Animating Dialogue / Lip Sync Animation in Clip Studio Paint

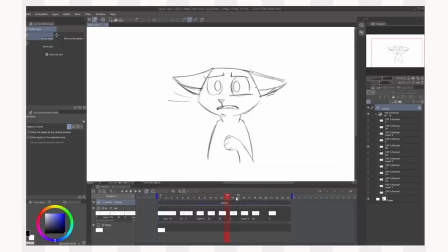I didn't want to pack too much information into such a short time, because then it's just a bit too much, you know?
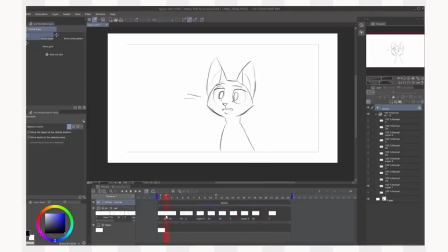That's pretty much what I did. I probably, if I was to continue working on it more, I'd fix those things I already mentioned, like the ear turn, maybe a bit more animation on the whiskers, probably exaggerate some of the major poses a little more,
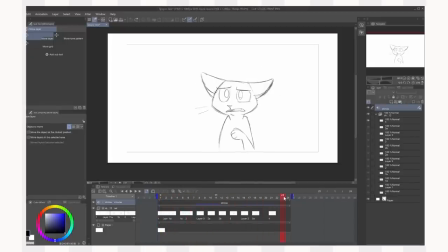because he does flow through them quite evenly. So it's less snappy.
Stinky, stinky, stinky, stinky.
Also, I think I accidentally made the ears twin a bit, so they kind of move at the same rate.
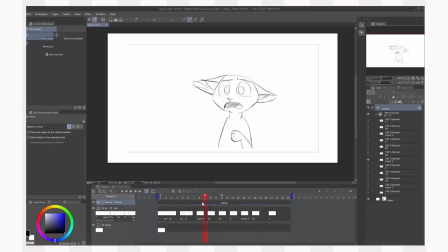I kind of had them going at a different rate here, but then they both reach their bottom point here, and then they both start coming up here, so I accidentally made them twin, which wasn't what I wanted, but oops. It's so easy to sort of go on autopilot and have them move at the same time, so that's my bad.
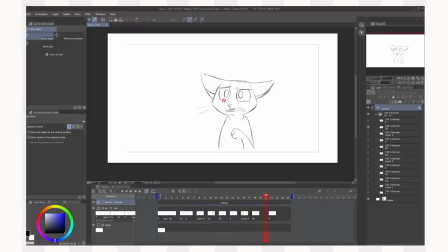That's kind of comes to the end of my lip sync tutorial, so I hope this helped. Sorry if it wasn't detailed enough, it's kind of hard to know how to structure a tutorial like this, but I hope it was useful to some of you. Had a lot of fun animating this, and thanks again Celsius and Clip Studio Paint for sponsoring. Thank you for watching, bye bye!
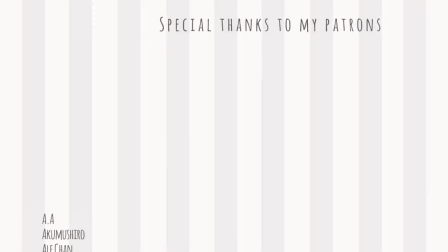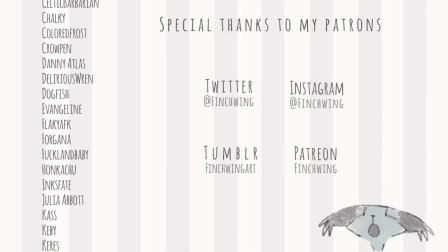Thank you.